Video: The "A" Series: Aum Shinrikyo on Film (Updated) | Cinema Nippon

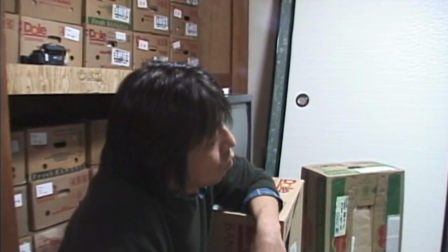The films exist not just as a record of Aum's activities in the latter half of the 1990s,
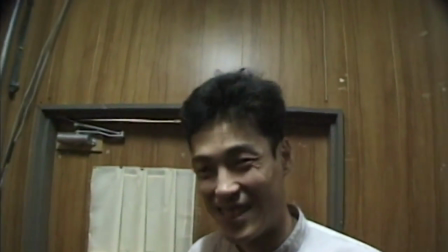but also as an examination of how observation of events can change their very course.
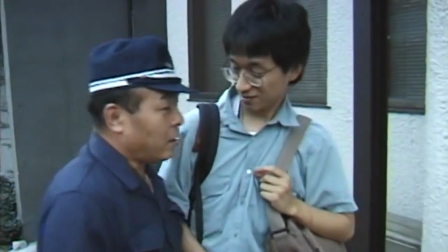Were Mori not there during the altercation, this member would have likely seen a proper sentence,
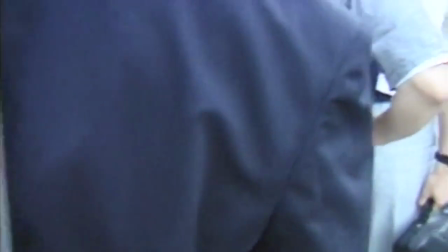rather than a simple arrest and detention time as he did.
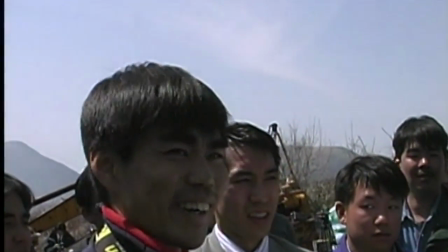Were Mori's cameras not rolling behind the scenes where news media were held at bay outside the cult's various compounds,
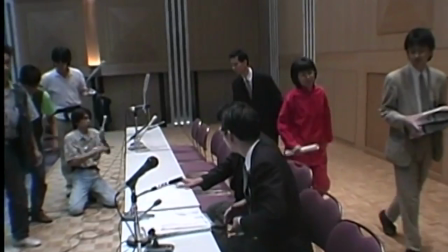these standoffish confrontations observed between Araki and the reporters and
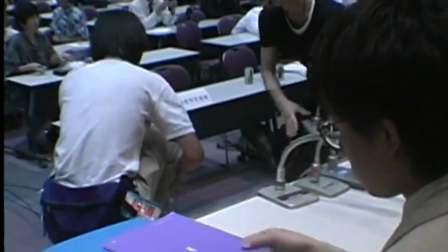the camera crews would be our sole sources of perception for this period of time. By turning the camera on those whose job it is to film,
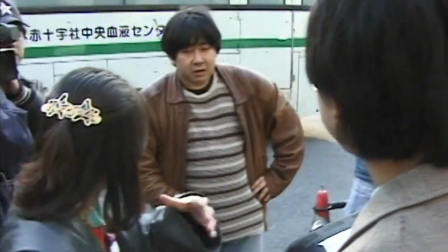Mori is presenting us with both a humanized portrait of the Om cultists still in the group after 1995,
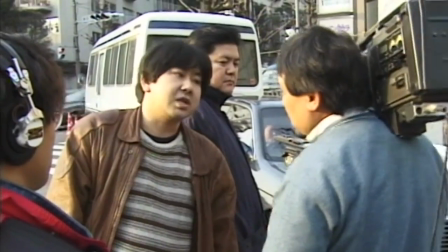and providing a mirror to the Japanese news media, exposing those behind the camera the way they seek to expose their own subjects.
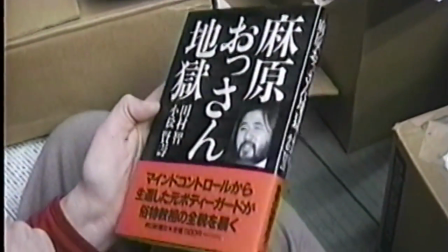All of these groups are presented as Mori's camera observes them. The camera is impartial,
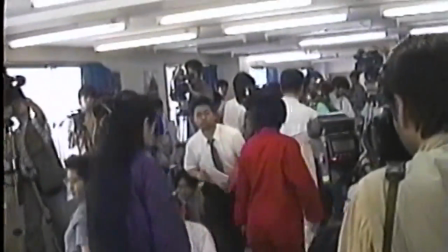showing the news media encountered throughout the project who seek to do whatever they must to get a scoop. the students seen in the first
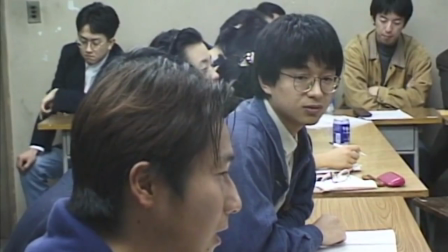film who openly ask some very hard-hitting questions of Araki when he is invited to have a roundtable discussion with their class,
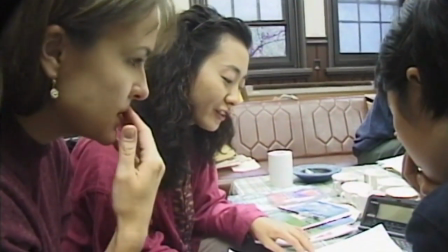and the smaller subset of students who actively protest for the rights of the cultists as individuals rather than as a group.
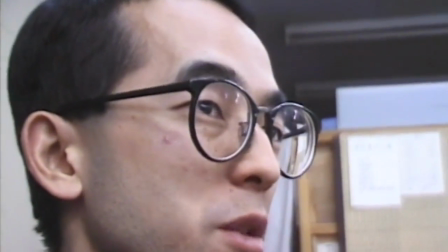No narration is provided, with in fact very little information given on occurrences outside these characters' direct circles.
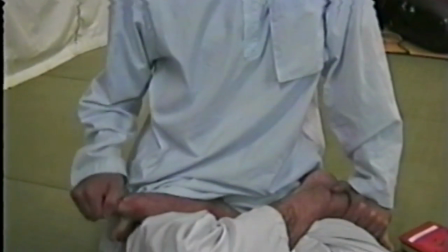We're never told who the members being put on trial at any given time are, nor what they have been charged with.
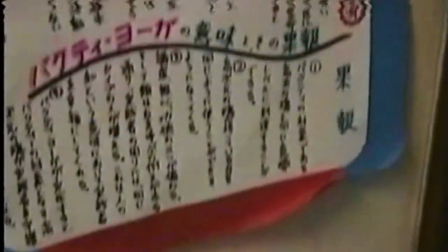This type of information is understood by the people we follow, so no one needs to explain it to them.
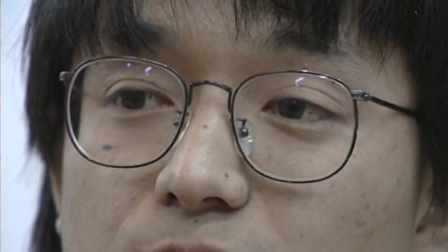Mori forgoes this type of explanation, perhaps to avoid rhetorical bias in how a potential narration might have been written.
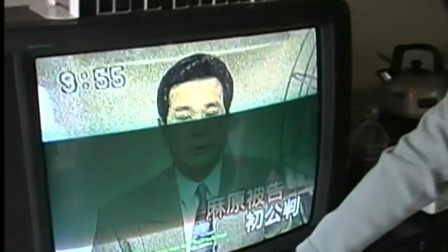There is minimal editing to boot, with many sequences continuing uninterrupted, intercut with the interview sessions Mori conducts with individuals.
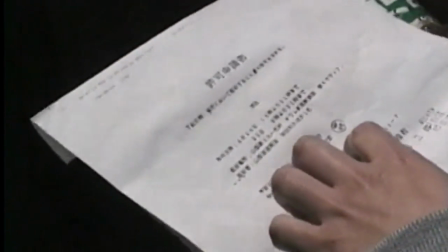Only three songs are employed in the first film, creating three distinct montages perhaps designed to elicit specific emotional reactions.
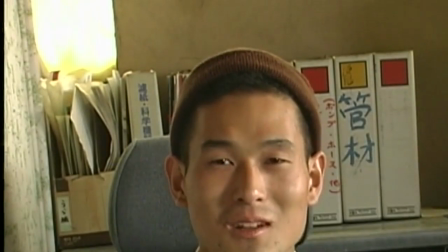These sequences aside, however, it truly feels as though Mori has done the most true duty he could as a documentarian in that he has not intruded on the actions of his subjects,
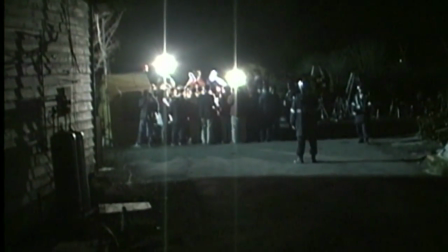but merely observed them.
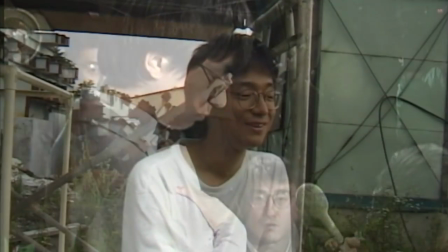And perhaps this is why Araki, as deputy spokesperson of Alm at the time, agreed to let Mori film in the first place,
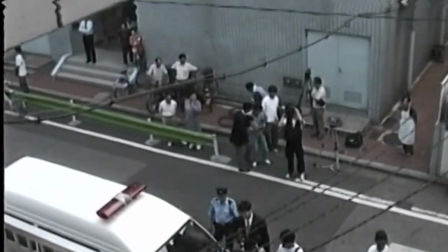with great swaths of reporters from any number of newspapers and television stations constantly on call outside,
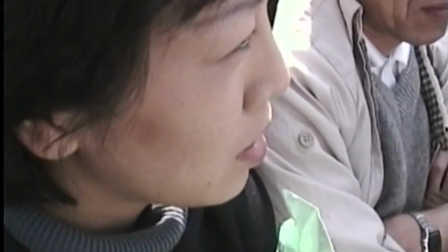just waiting for any opportunity they could get to fast talk their way into the group's compounds, each of them looking for the scoop that they hoped to get before the others.
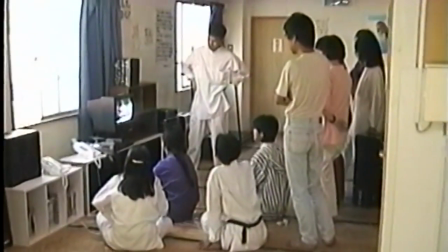Perhaps with this type of media circus going on, Mori's personal,
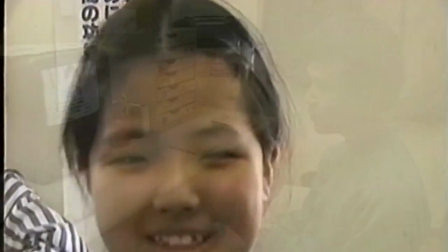unaffiliated offer of observing the group on their terms for a personal project
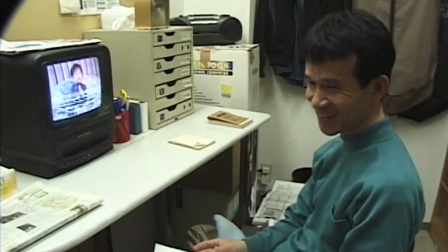rather than for a news group is the reason that Araki allowed these films to be made.
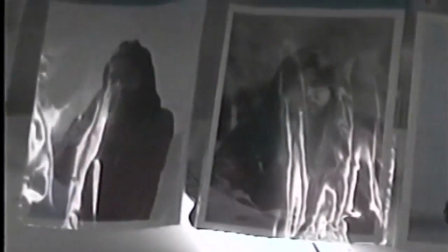With such an allowance, and in spite of their shortcomings in the explanation department, this pair of films provides a captivating portrait of a group in turmoil.
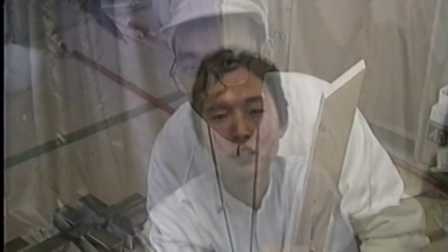We see, as Lifton confirms in his book through his own interviews,
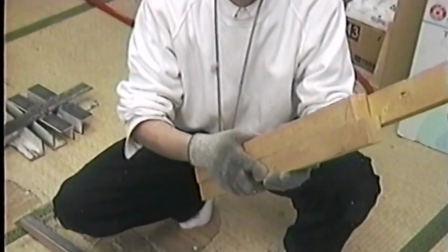that there is a struggle that members of Aum and later Aleph go through in attempting to reconcile their divine leader, Shoko Asahara,
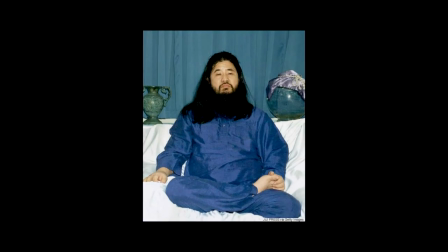with the egregious crimes he commanded his followers to carry out. They cannot fully separate the guru from the organization from their beliefs.
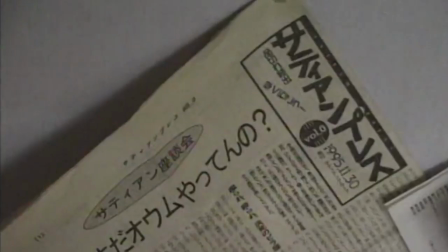Asahara's image is plastered on walls all over their compounds,
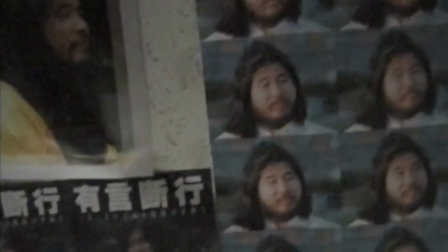his voice is listened to on personal headsets, and his brain waves are supposedly transmitted through special Aum helmets.
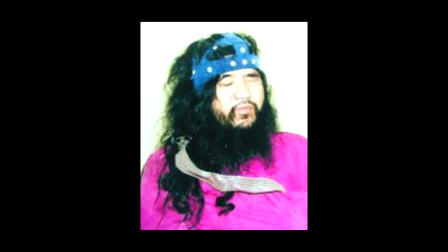They speak of him cautiously when in public,
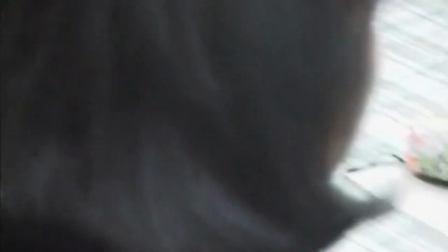either trying to save face by saying that they knew nothing of the crimes until they had been committed, a truth it seems for most members of Aum,
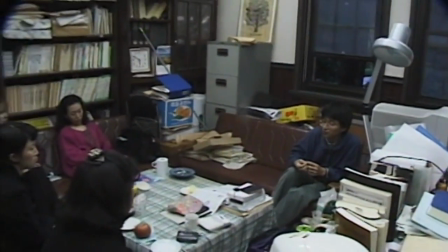or denouncing Asahara while begging others to understand that Aum is an inherently peaceful religion.
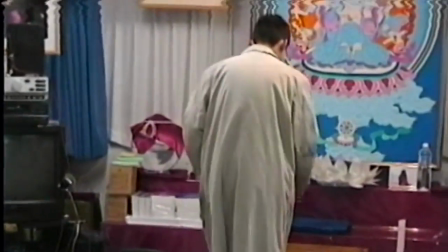In private however, some members will speak candidly about how they would likely have answered the call had Asahara picked them to carry out similar violent acts.